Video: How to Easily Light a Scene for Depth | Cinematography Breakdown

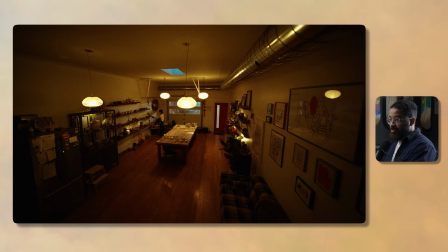[8:11]
And when you talk about this, like, Zachary, this might be a little bit too much for me, but this is just a concept to show you when you have an extreme wide shot like this and adding interest back in your frame. If you don't have a lot of these lights, you can just go in and only use this side of the room. We were shooting extreme light, and we wanted light all over the place, so this is exactly what we did.
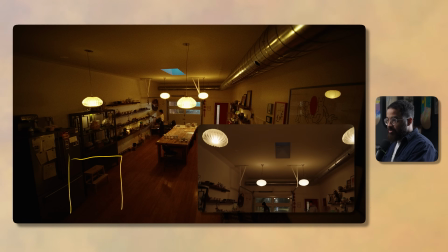[8:31]
And before we even did that, we walked into her space and we like, hey, do you have any display lights that you have?
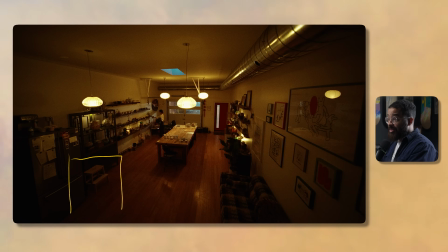[8:36]
And we just turned them on, and then she has a little LED strips everywhere, and then we're like, perfect. And she's like, I like this because it showcases my work and everything off naturally, and I like to work in the studio like this, especially when it's dark and I don't have the garage door open. So we're like, great. How can we emulate that a little bit more with the lights that we're using?
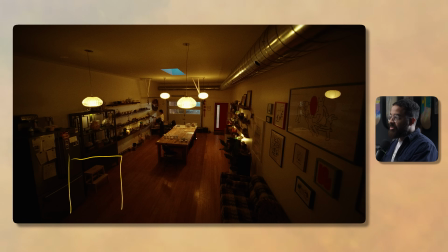[8:53]
We're not necessarily going to have strips of light going everywhere, but we want these little dabbles and little pockets of light there, as well as some interest all over the place.
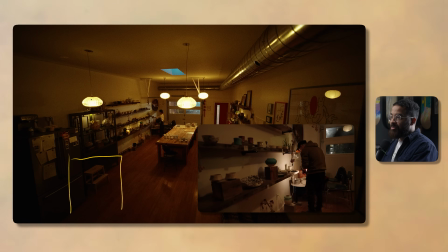[9:01]
So with these light fixtures, we had the opportunity to put some bulbs in there, so that just allowed us to control the levels.
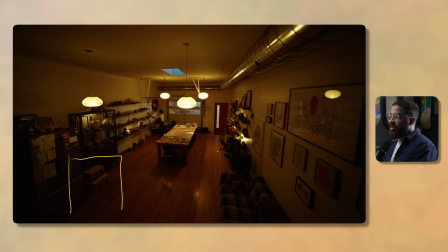[9:07]
But let's go into looking at what we have in the mid, background, and foreground. And this is a little bit weird to really establish what the foreground is, but I'm going to establish it as this pipe over here, because the camera is like kind of crawling along the ceiling, and this can be considered my foreground as well.
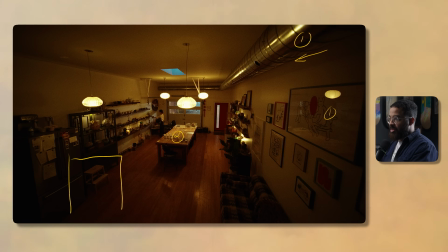[9:25]
And then my midground is whatever's in the middle of the room, what we're focusing on, and then the background is over here, actually outside the room. If we were to draw this as a top down and kind of have like this separated so we don't get confused of what's being drawn here, this is my background as in my outside,
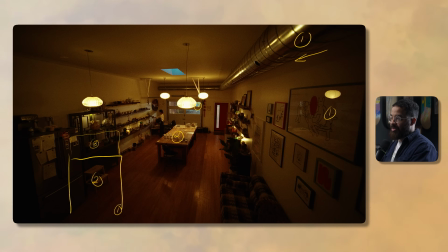[9:40]
my midground over here, and then my foreground is not necessarily something that is right in front of camera, But in this, where we have some interest and we're looking at reflections as well as light and dark parts of our image. Let's start at the midground because we, again, talked about her space and what she has. And that's exactly where we started.
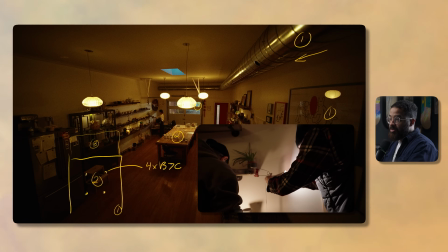[9:57]
So we put 4 B7C bulbs, and then we also have a bunch of MCs.
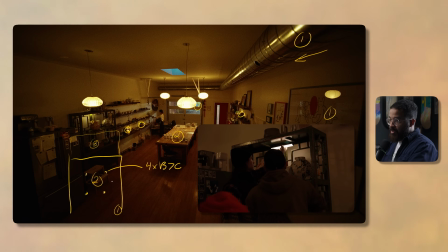[10:02]
So we had 1, 2, 3, and then there's 4. So if we were to draw those like that, 2 and 3 and 4.
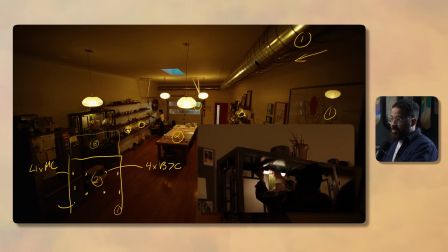[10:08]
And then we had a little aperture tube light in her display case here.
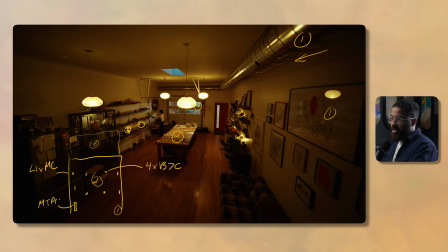[10:13]
And I don't exactly know. I think it's an MT Pro or something like that. My gaffer had it, and it was a lifesaver just to add a little bit more detail right here.
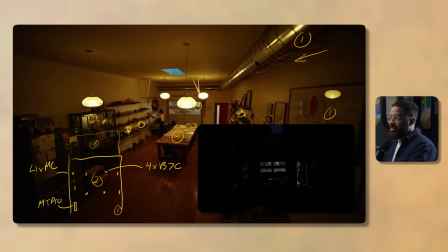[10:20]
And then we had these all on the Sidus Link app. And then basically when she came in and walked through this door here,
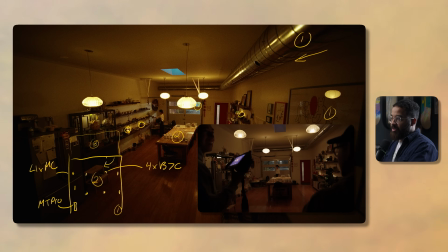[10:26]
she turned on the light switch, and then my gaffer turned everything on, and then she walks in and completes the action.
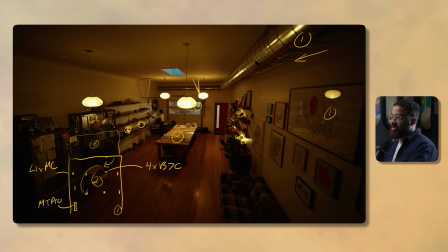[10:31]
So it's these little highlights that are just around the room that showcase her space nicely and what we're talking about, which is highlighting her products. And she is in a pottery studio, and we thought it was just a little bit bland not to have any of these little small highlights. Again, you could get like a 16 kit here, but I feel like that would be a little bit too overkill because we have a lot of interest.
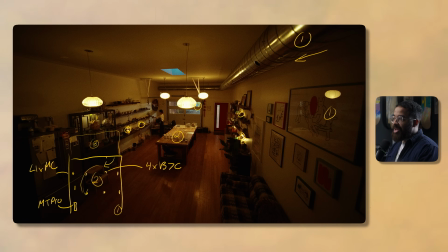[10:51]
And a lot of that interest actually came in the background with painting this light that we see on this back wall. And I did that with a simple tube light, and that was a Nanlite Pavo tube because we like to use these in a pinch.
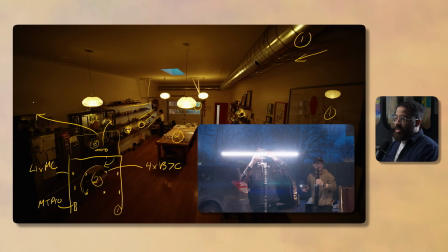[11:03]
And I just had this on a C-stand with a Cardellini clamp, and this is set to 5600 Kelvin,
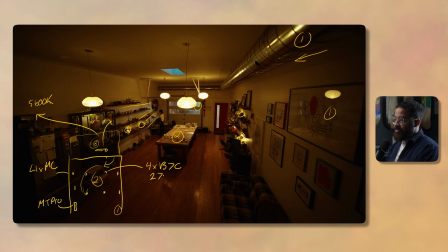[11:09]
and all these are set to 2700 Kelvin to give you that warmth on the inside as well. And this was sitting at 10%. I don't remember the lights, what these were at, but these were probably sitting at 1 to 5%, just because they're so low and we're using a camera that had a high enough ISO that you could see all this information.
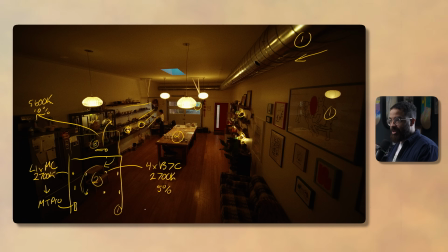[11:26]
And then we have so many lights turning on the space, so we didn't need a lot of power, and practicals are very kind of sometimes hard to light because it gets a little bit too sourcey. But that tube light is just simply on a stand, and it's painting this wall and giving me that nice color contrast as well as depth in my image. And it gives me a nice little flare as well in the window.
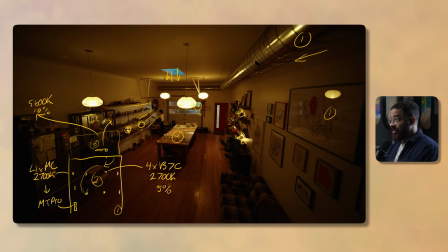[11:45]
And then when we even talk about this light source too, this is just the natural sunlight, and this is blue due to setting our camera's white balance to 4400 Kelvin. And this is another topic of color contrast and everything, but when we talk about lighting and really what's lighting the space, I like to separate it and really think about that aspect so we can add even more interest.
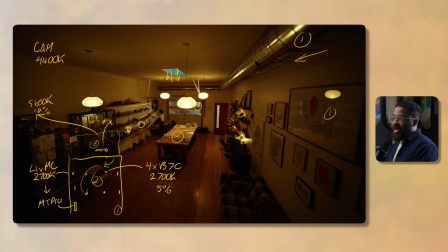[12:05]
And when I added that light to the background, it was giving me a nice highlight in the garage door and like this kind of like bluish tinge here. So that was lighting the background and giving me a lot of information here. But it also added to my midground here.
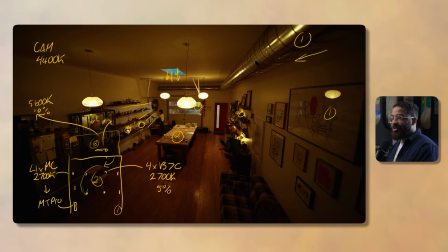[12:19]
So it's just like you can have lights in your background that light multiple things at once. And this is like more of an advanced example. And then when you even go to our foreground, it's just like all these reflections and what we're crawling across with this smooth dolly in. And this reflection here is giving me more interest and more of that salt and pepper as well as checkerboard
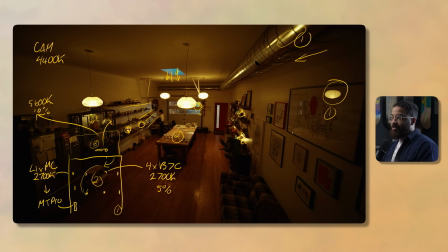[12:38]
of light and dark parts when we talk about interest and what gives an image that cinematic look.
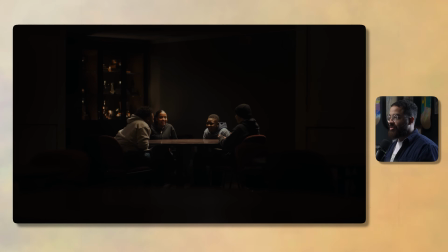[12:44]
The last example that we're going to be looking at here is going to be a 2-shot, because in the second shot,
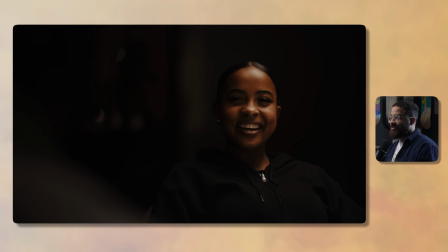[12:48]
I actually used kind of a secret weapon that I love to use when I'm developing interest in depth.
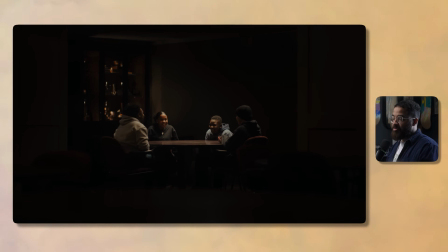[12:54]
And I already kind of talked about it a little bit, but I'm going to dive it a little bit more in this example. This is another, not dinner scene, but this is kind of like a round table in a moody environment with all these kids talking about their experiences in the curling community. This is what the commercial was for. And let's talk about our mid, back, and foreground.
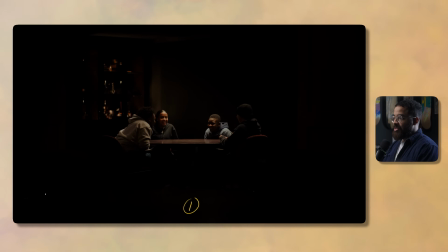[13:12]
So our foreground here, in this case, is this big table that's right in front of us, and it's ever so slightly. Our midground is where our subjects are, and then our background here is this trophy case.
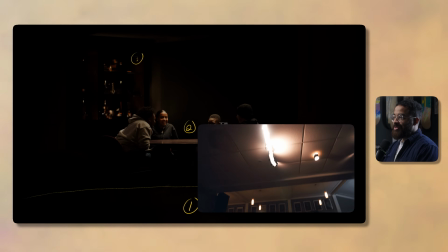[13:23]
So you can already see what the play is. We have a bunch of MCs, so one there, one little up here.
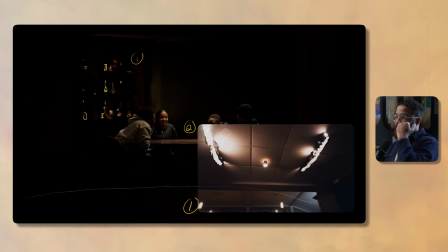[13:29]
And then we had a combination of like small like Nanlite tube lights, and then we pointed them actually up in this direction because these were like glass panels.
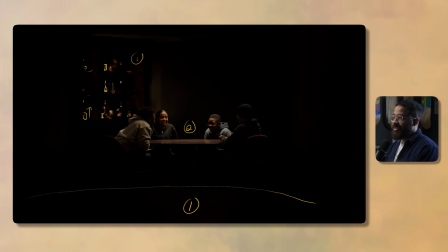[13:37]
So it would kind of light the full case and not necessarily one aspect of this. So we just wanted to highlight small things and really give this less nice dark and light parts of this trophy case without being overpowering. And then it gives us a nice little slash of light on this side of the wall, as well on the ceiling, which is really nice as well.
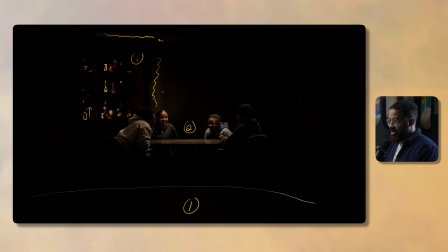[13:54]
So it gives you that already interest in the background. But automatically my eyes are driven to the center of the image where these kids are.
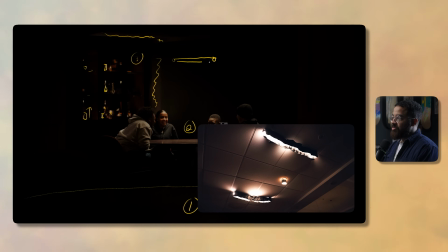[14:02]
And the way we did that is we used a set of 2 Titan tubes, which were above this, and then we had a set of grids on them.
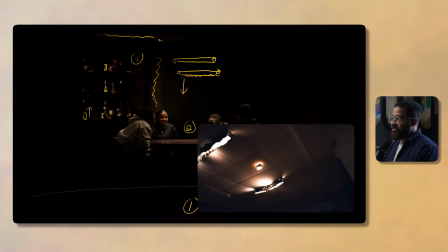[14:09]
So if you imagine that we had some material there and the material on the side, and all this light is coming down.
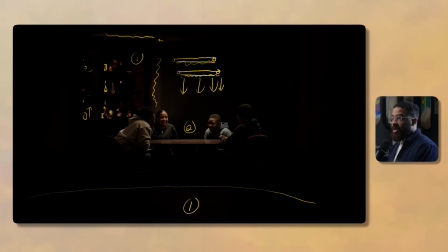[14:15]
And I like to use Titan tubes for a lot of this work, but generally I like to use like a light mat or something that I can diffuse even more, or put an artificial silk in front of it, because I find that the Titan tubes are inherently a little bit too harsh. But just due to the distance that we were dealing with here, because it's so long, this gave us enough that we were already looking for.
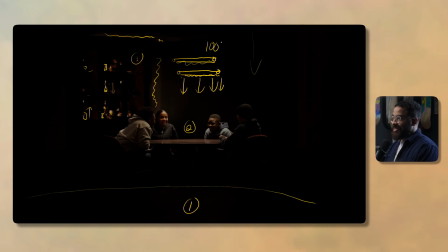[14:34]
But unfortunately, we had to run these at 100% power just because of the distance that they were away. And these were set at a 2700 Kelvin as well. And then because these lights are so far away, they were giving us a bunch of spill all over the place, which you can see this highlight on this pillar here, this highlight ever so slightly on this pillar,
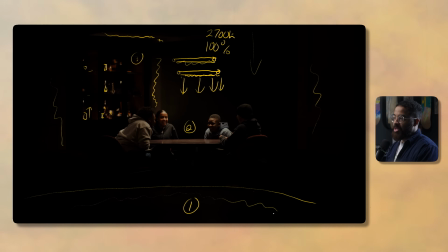[14:53]
and then the reflection off this table, which is ever so slight, but it gives us a lot of interest. And really what we're looking for when we're trying to light our foreground, midground, and background. This is just a classic top light setup where it's not too harsh and it's giving us nice highlights on our subject.
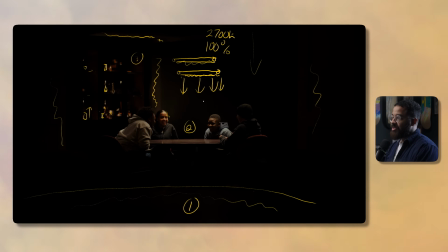[15:10]
And when we're dealing with these type of skin tones, I love to use 2700 Kelvin because just it highlights it the best. But you can see when they're going into leaning in for actions, you get a little bit of the raccoon eyes and it's not as pleasing, and it's only highlighting like the cheekbones, the top of the forehead, as you can see right there. So it is nice, and it's popping him and separating him from the background as well as here.
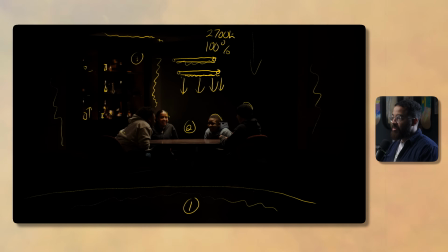[15:30]
And that is a classic rim light. And then you can see with that spill coming across there. But really plays in this and fills the shadows. I would say she's in the most natural position because she's not necessarily leaned in over like this kid. And this is due to just the bounce from the natural table that's coming here. And bounce light is your best friend when it comes to any of these projects.
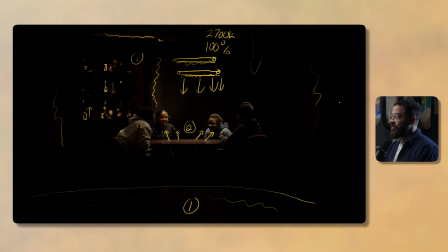[15:49]
And you're going to see in the next example when we go into the coverage of how we utilize that even more.
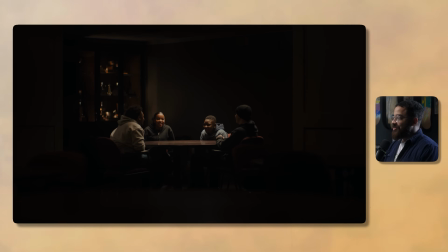[15:54]
So obviously when I jump back and forth between these images, this is a little bit more curated.
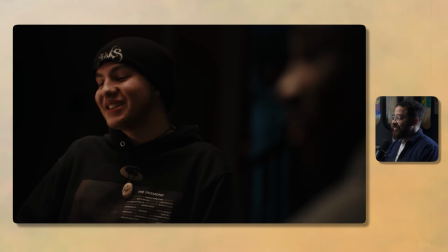[16:00]
This is a little bit more lit because we're dealing with lighting direction and everything here. But that is commercials.
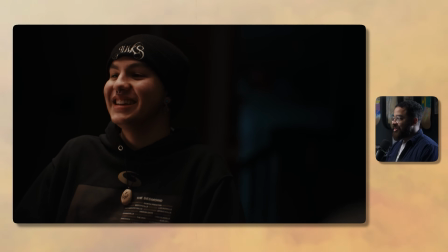[16:05]
This is not necessarily a continuity error. We're prioritizing the cinematography rather than being true to what this would look like.
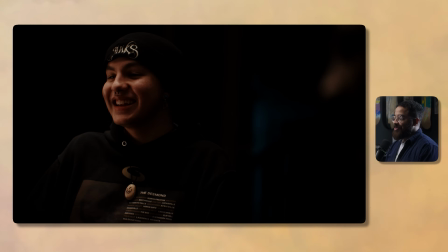[16:12]
If I punched in and I was shooting this subject here, it wouldn't be as flattering and it wouldn't really look as good, and it would be something that we were really proud of. So this was just kind of a decision, and we really light our wide and then move in and use modifiers to light the tight shots or this cross coverage that we're dealing with here.